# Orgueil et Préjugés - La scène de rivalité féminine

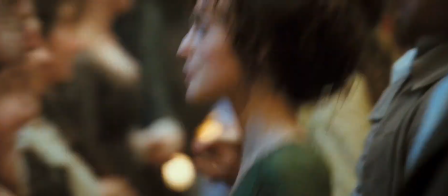[0:00]
Bonjour à tous et à toutes.
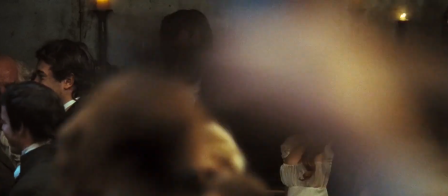[0:01]
Aujourd'hui, je vais analyser plan par plan, ou presque, une scène du film Orgueil et Préjugés, réalisé par Joe Wright et sorti en 2005.
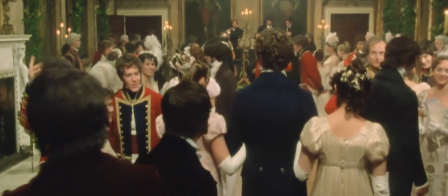[0:09]
Adapter le célèbre roman de Jane Austen, ce n'est pas une mince affaire. Si Orgueil et Préjugés n'a été que très peu adapté en film, il a été adapté moult fois à la télévision,
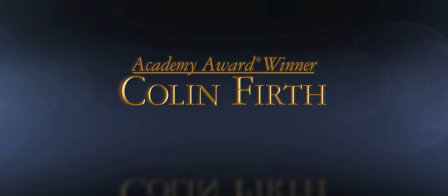[0:17]
et la mini-série de la BBC avec Colin Firth et Jennifer Hale a particulièrement marqué les esprits.
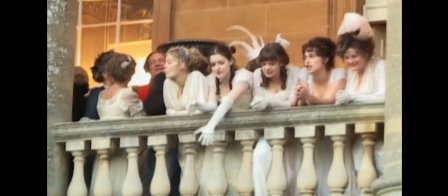[0:24]
Le film de 2005 a donc été réalisé sous une certaine pression, aussi bien pour le réalisateur que pour les acteurs,
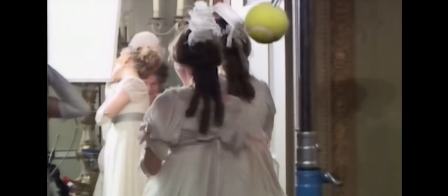[0:30]
qui avaient peur de ne pas réussir à se détacher des performances magistrales de Firth et Hale.
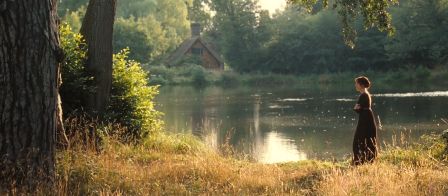[0:36]
Mais finalement, le film est un petit bijou, et je ne peux pas résister à l'envie de faire un plan par plan sur une de ces scènes.
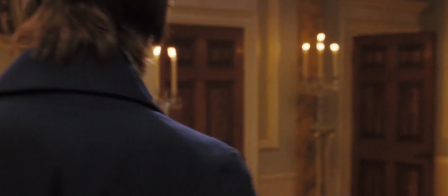[0:41]
Pour resituer le contexte, l'intrigue se déroule dans l'Angleterre du début du 19e siècle.
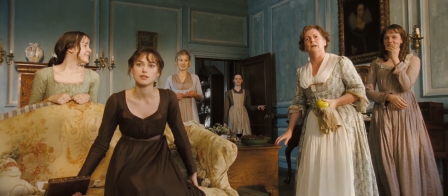[0:46]
Monsieur et Madame Bennet ont 5 filles, toutes plus écervelées les unes que les autres,
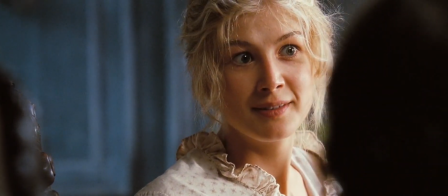[0:50]
à l'exception toutefois de Jane, l'aînée, et surtout d'Elizabeth, la cadette.
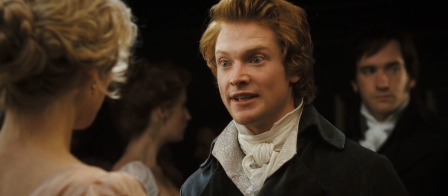[0:56]
Lors d'un bal, la famille Bennet fait la connaissance de Charles Bingley, sa sœur Caroline, et son meilleur ami, Monsieur Darcy.
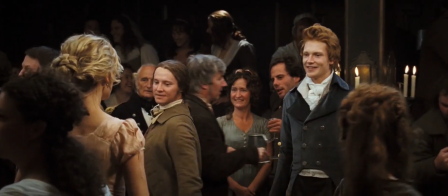[1:03]
Alors que Monsieur Bingley semble s'intéresser de très près à Jane, Monsieur Darcy, lui, se permet de faire une remarque très déplacée sur la pauvre Elizabeth.
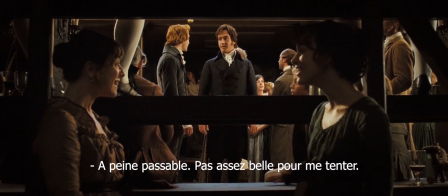[1:11] But her sister Elizabeth is very agreeable. Perfectly tolerable, I dare say. Not handsome enough to tempt me.
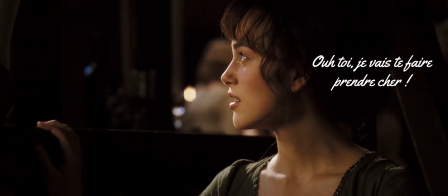[1:18] You'd better return to your partner and enjoy her smile. So what do you recommend to encourage affection?
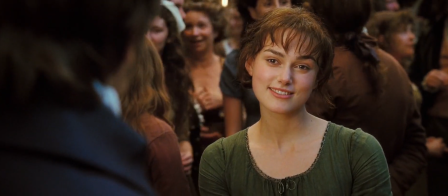[1:22] Dancing. Even if one's partner is barely tolerable.
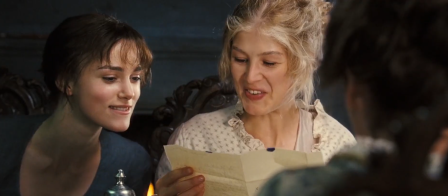[1:27] Laisse-moi partir loin d'ici.
Suite à ce bal, Caroline Bingley invite Jane chez elle.
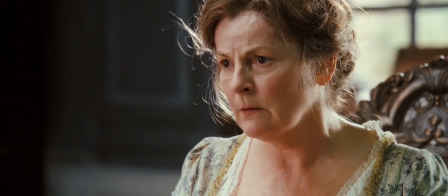[1:33]
Mrs. Bennet, obsédée par l'idée de marier ses filles, oblige Jane à voyager à cheval sous la pluie.
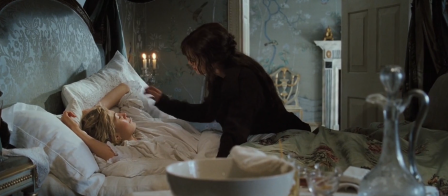[1:39]
La jeune fille tombe alors si malade qu'elle est contrainte de rester chez les Bingley, conformément au plan de Mrs. Bennet.
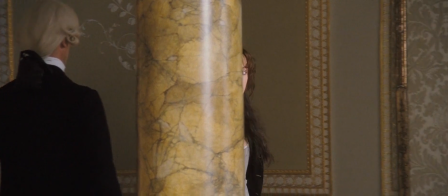[1:45]
Elizabeth va donc se rendre chez les Bingley pour veiller sur sa sœur.
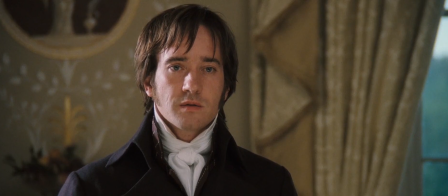[1:49]
Manque de peau, se trouve chez les Bingley, Monsieur Darcy, qu'Elizabeth déteste depuis qu'elle l'a surpris en train de la rabaisser,
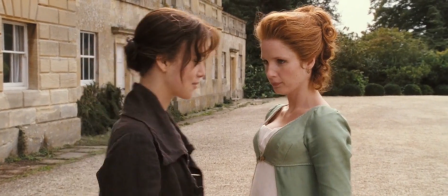[1:55]
et Caroline Bingley, qui s'est distinguée par sa condescendance et qui est follement amoureuse de Monsieur Darcy.
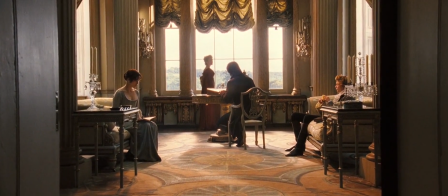[2:02]
Bref, vous vous en doutez, c'est la grosse ambiance. Notre scène du jour est justement un grand moment de malaise entre Elizabeth, Caroline,
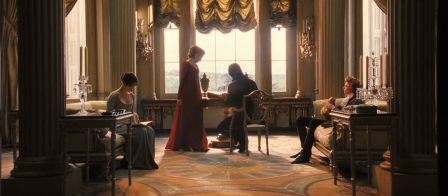[2:11]
Monsieur Darcy et Monsieur Bingley qui se retrouvent malencontreusement coincés entre les trois.
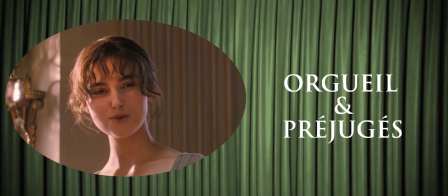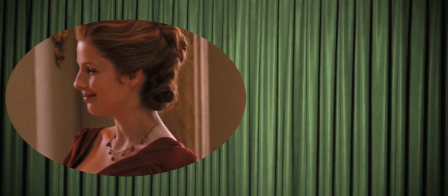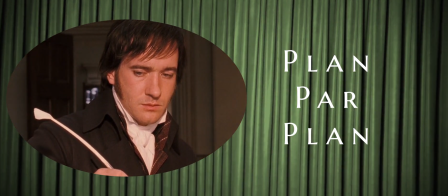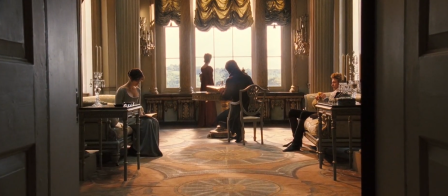[2:34]
La scène s'ouvre sur un plan joliment illuminé dans des tons dorés.
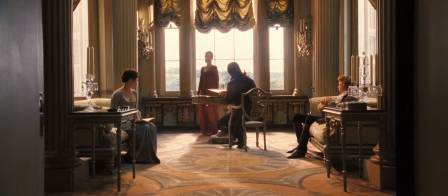[2:38]
Parce que oui, le film a tendance à faire de beaux plans qui claquent, même si les meilleurs plans se passent en extérieur.
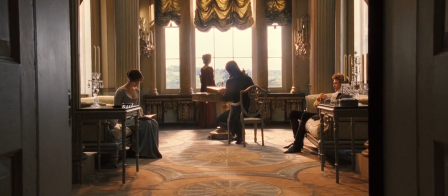[2:44]
La caméra entre lentement dans la pièce par la porte, comme si l'on s'immisçait dans l'intimité des gens.
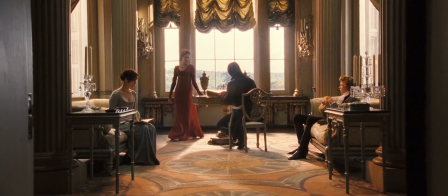[2:50]
Caroline est en train de flatter Monsieur Darcy en le complimentant sur sa façon d'écrire.
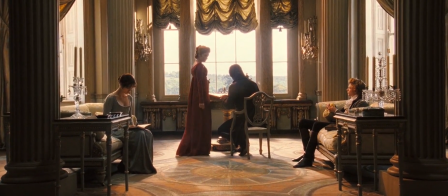[2:54]
Mais Monsieur Darcy reste froid, voire se fout un peu de sa gueule. Letters of business too, how odious I should think them.
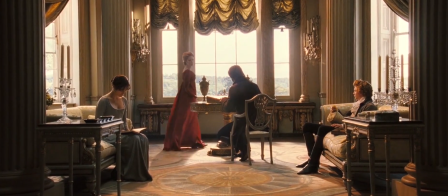[3:01] It is fortunate then that they fall to my lot instead of yours.
Elizabeth, probablement dérangée dans sa lecture, finit par regarder ce qui se passe.
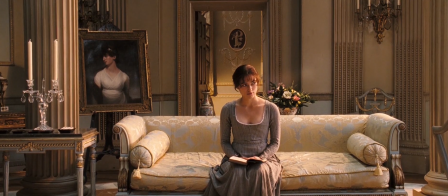[3:08]
Le plan suivant, centré sur Elizabeth, permet de comprendre qu'on se place au point de vue d'Elizabeth, dont on voit mieux les expressions.
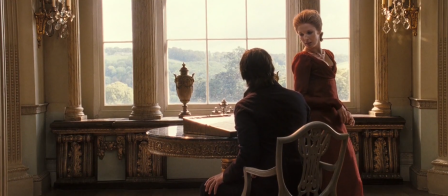[3:14]
Et d'ailleurs, le plan qui suit semble être précisément ce que voit Elizabeth depuis le canapé.
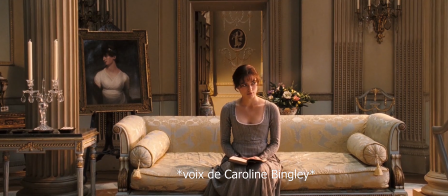[3:19]
À partir de là, on a régulièrement des personnages parlant en voix off, alors que la caméra filme un personnage ne parlant pas.
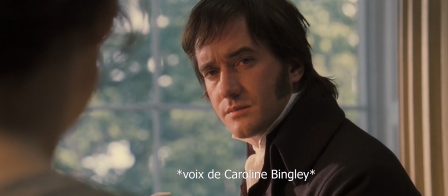[3:25]
Cela permet de renforcer l'aspect subjectif du plan et d'attirer l'attention du spectateur sur la réaction des autres personnages aux propos prononcés.
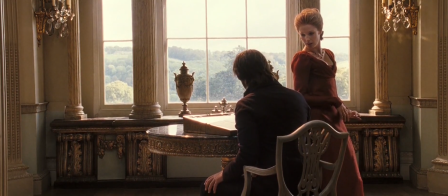[3:33]
Ainsi, ce plan insiste plus sur la réaction de Caroline au propos de Monsieur Darcy et sur sa réaction au propos de son frère, qui est assis hors champ.
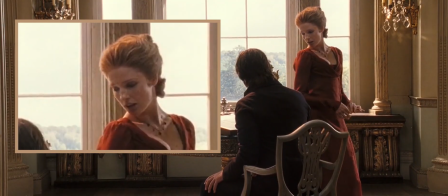[3:41]
Elle écoute amoureusement Darcy et s'agace lorsque Charles l'attire de sa rêverie.
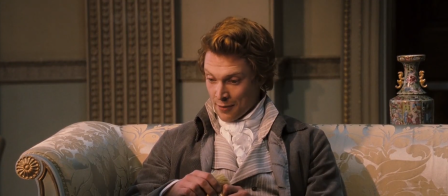[3:46]
Elizabeth regarde ensuite Charles, qui complimente généreusement les femmes en général.
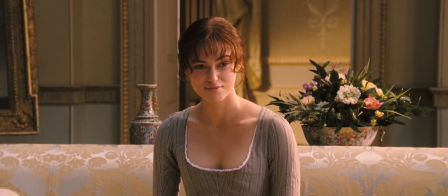[3:50]
Le plan suivant montre la réaction d'Elizabeth, souriante par tant de gentillesse de la part de Charles, mais la voix de Monsieur Darcy, là encore hors champ, brise son sourire car il est bien plus critique vis-à-vis des femmes.
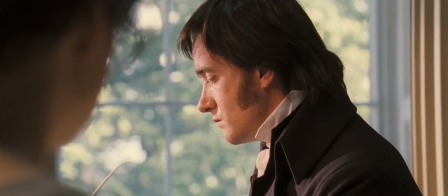[4:02]
À partir du moment où Elizabeth intervient pour défendre son propre sexe, nous passons au montage bien plus classique du chant contre chant.
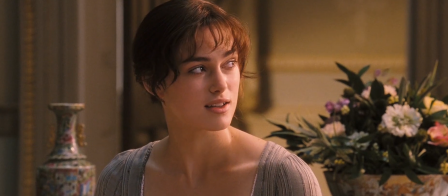[4:09]
Classique certes, mais qui ici prend tout son sens.
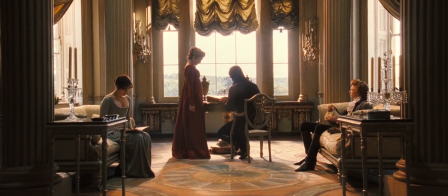[4:13]
Car si jusque-là Elizabeth écoutait passivement les autres, elle finit par rentrer en contact avec Monsieur Darcy.
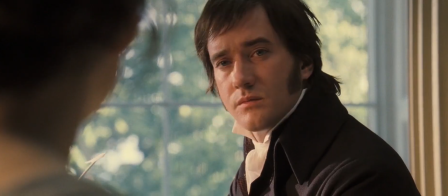[4:20]
L'échange conflictuel justifie alors le chant contre chant, qui à la fois oppose les deux personnages et les connecte ensemble, ne serait-ce que par leur regard.
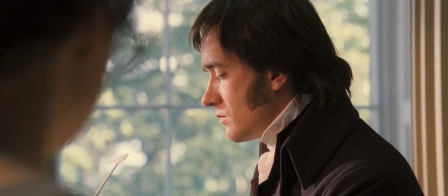[4:28]
L'intervention de Caroline reste en voix off, car ni Elizabeth ni Darcy ne s'intéressent réellement à son opinion.
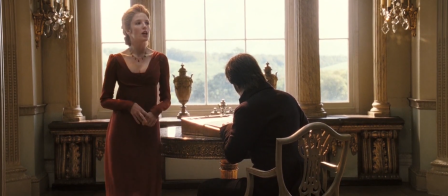[4:35]
Et si on revient sur elle, c'est uniquement pour montrer à quel point le personnage est snob et irritant et que Caroline cherche à reprendre une place dans la conversation.
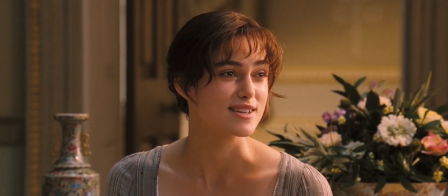[4:44]
Charles Bingley est quant à lui complètement oublié. Sauf lorsque quelqu'un fait une petite blagounette et où il se permet de lâcher un petit rire.
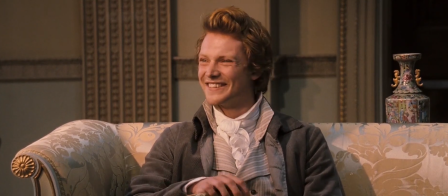[4:53]
Ce qui fait de lui une sorte de comic relief au cœur d'une scène assez tendue.
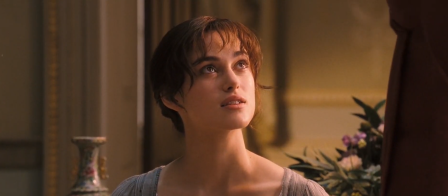[4:57]
D'un coup, Caroline demande à Elizabeth de marcher avec elle dans la pièce, ce qui déstabilise la jeune fille.
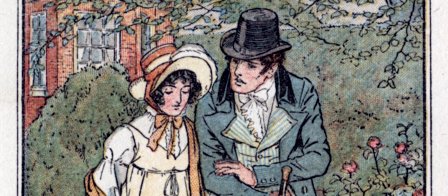[5:02]
Il faut bien dire que même pour l'époque, ce genre de demande est assez bizarre, venant d'une personne désagréable avec qui vous n'avez aucun lien.
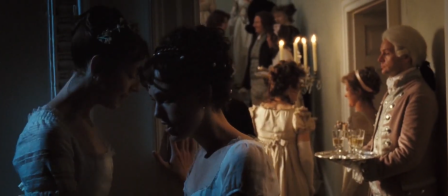[5:09]
En principe, on fait ça lorsqu'on veut parler de choses intimes ou secrètes. C'est d'ailleurs ce que fait remarquer Darcy.
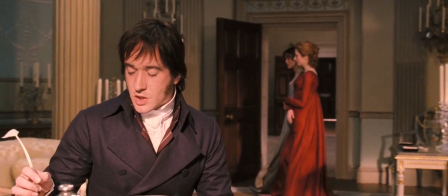[5:14]
Mais la véritable raison, c'est que Caroline essaye de se servir d'Elizabeth comme faire-valoir, pour se mettre en valeur.
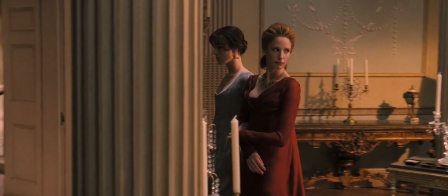[5:21]
Vous remarquerez qu'Elizabeth marche de façon très simple, voire timide, alors que Caroline exagère chacun de ses mouvements pour faire onduler son corps.
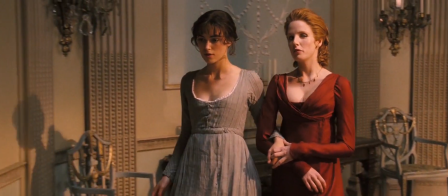[5:29]
Elle se rend à la fois noble et sensuelle.
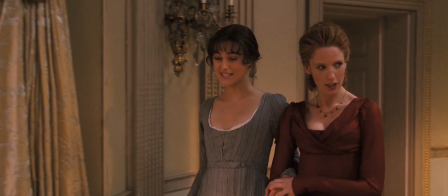[5:32]
Caroline montre bien qu'elle se fiche royalement d'Elizabeth, puisque tout en lui parlant, elle bouffe complètement Darcy du regard.
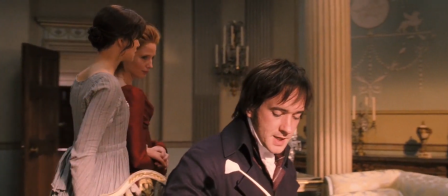[5:39]
D'ailleurs, Caroline change subitement de direction afin de passer directement derrière Monsieur Darcy, pour être encore plus proche de lui.
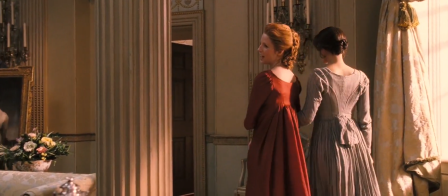[5:47]
De nos jours, ça passerait limite pour du harcèlement, ce genre de comportement. À tourner autour de Monsieur Darcy comme une guêpe autour d'une crêpe au sucre.
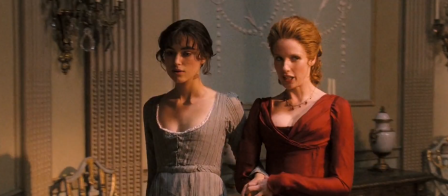[5:53]
Et histoire d'attirer encore plus l'attention sur elle, Caroline arbore une robe rouge et des cheveux roux flamboyants,
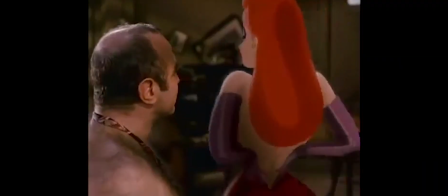[5:59]
alors qu'Elizabeth, qui est brune, porte des couleurs bien plus ternes. Les couleurs rousses et rouges sur une femme évoquent la sensualité et sont réputées provocantes.
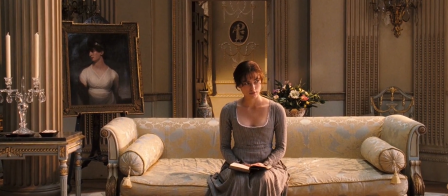[6:08]
En contraste, la robe grise et les cheveux bruns d'Elizabeth, bien plus simplement coiffés, paraissent plus sobres, au point de lui donner presque une allure de petite fille.
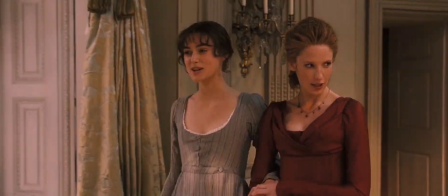[6:16]
Vous aurez peut-être remarqué que ce plan, avec la caméra suivant les deux jeunes femmes dans un mouvement circulaire, est assez long.
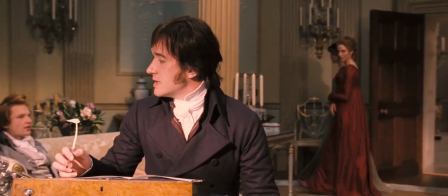[6:23]
Et vous avez raison, il dure quasiment une minute.
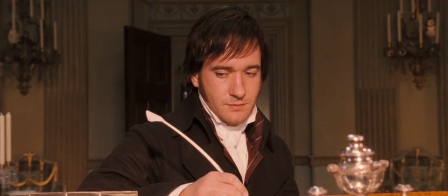[6:26]
Il se termine lorsqu'Elizabeth propose de se moquer de Monsieur Darcy, et la caméra permet de voir la réaction de Monsieur Darcy à cette remarque.
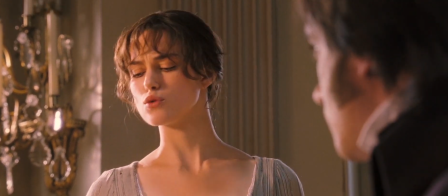[6:34]
Et là, je vais devoir vous expliquer un point fondamental de l'histoire dont je n'ai pas encore parlé. Contrairement à ce qu'on pourrait penser quand on a des... préjugés...
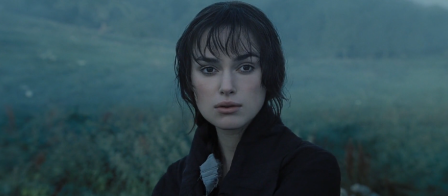[6:43]
J'ai placé une partie du titre du film. Le film n'est pas juste une romance à l'eau de rose.
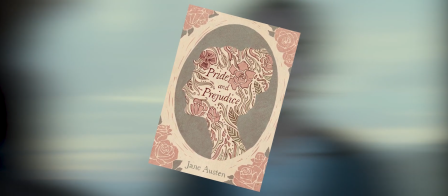[6:48]
Comme la totalité des œuvres de Jane Austen, Orgueil et Préjugé critique à travers ses personnages la société anglaise de l'époque.
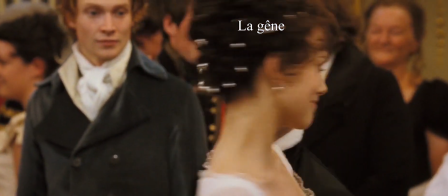[6:55]
Une grande majorité de personnages sont tournés en ridicule, qu'ils soient petits bourgeois ou grands nobles.
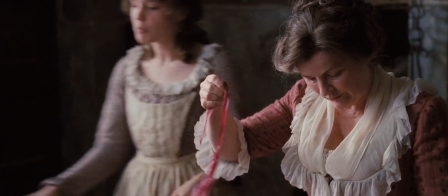[7:00]
Et la famille de Lizzie Bennet ne fait pas exception. Depuis le début du film, la mère Bennet est une femme mesquine, obsédée par le mariage de ses filles.
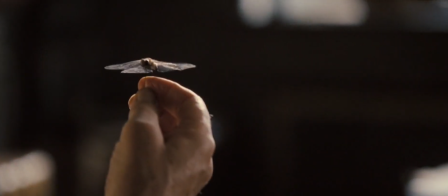[7:08]
Le père Bennet ne manque pas une occasion de se moquer de sa femme ou de ses filles. Et les plus jeunes sœurs sont soit des dévotes sans cœur, soit...
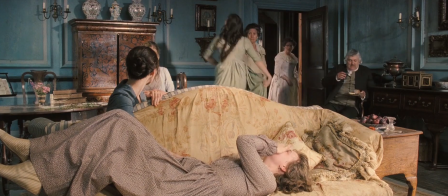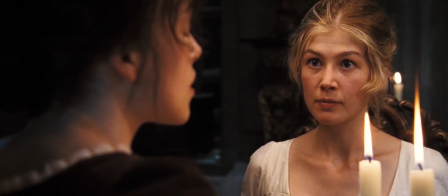[7:24]
J'ai le droit d'être misogyne à ce stade. Mais Lizzie a justement ce travers de sa famille d'être terriblement moqueuse.
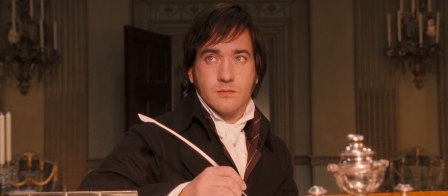[7:31]
Ce défaut ressort de manière éclatante par sa suggestion de se moquer de Darcy pour le punir.
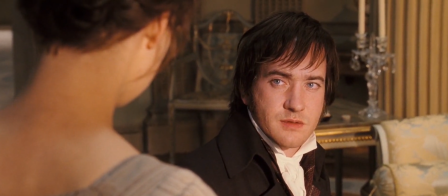[7:36]
Et c'est en partie ça qui le trouble, de voir qu'elle porte ce défaut de la famille Bennet. Famille Bennet qu'il trouve très ridicule et indigne de son rang.
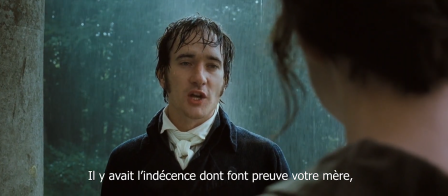[7:43] It was the lack of propriety shown by your mother, your three younger sisters, even on occasion your father.
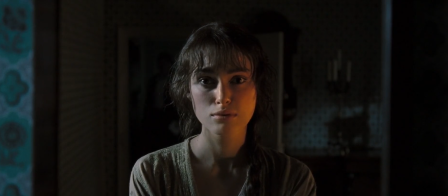[7:50]
Parce que oui, Elizabeth n'est pas la seule à avoir un vilain défaut. Monsieur Darcy, un très fort orgueil.
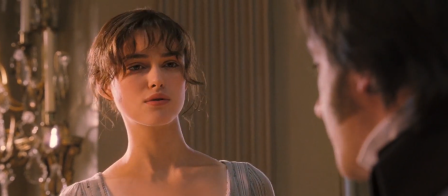[7:57]
Et c'est pour ça que cette scène est très intéressante d'un point de vue narratif. Elle met à plat les défauts principaux des deux héros.
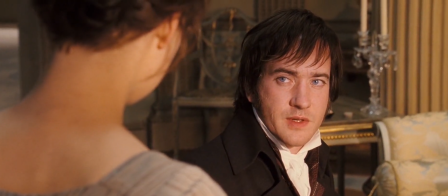[8:04]
Même la mise en scène souligne implicitement leurs défauts.
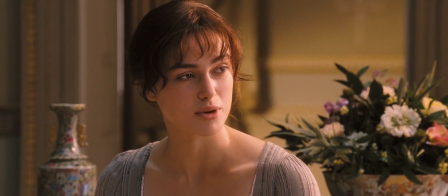[8:07]
Si Darcy avoue lui-même avoir de l'orgueil, Elizabeth montre qu'elle peut être aussi orgueilleuse que lui en se sentant piquée au vif par les remarques de Darcy sur les femmes accomplies.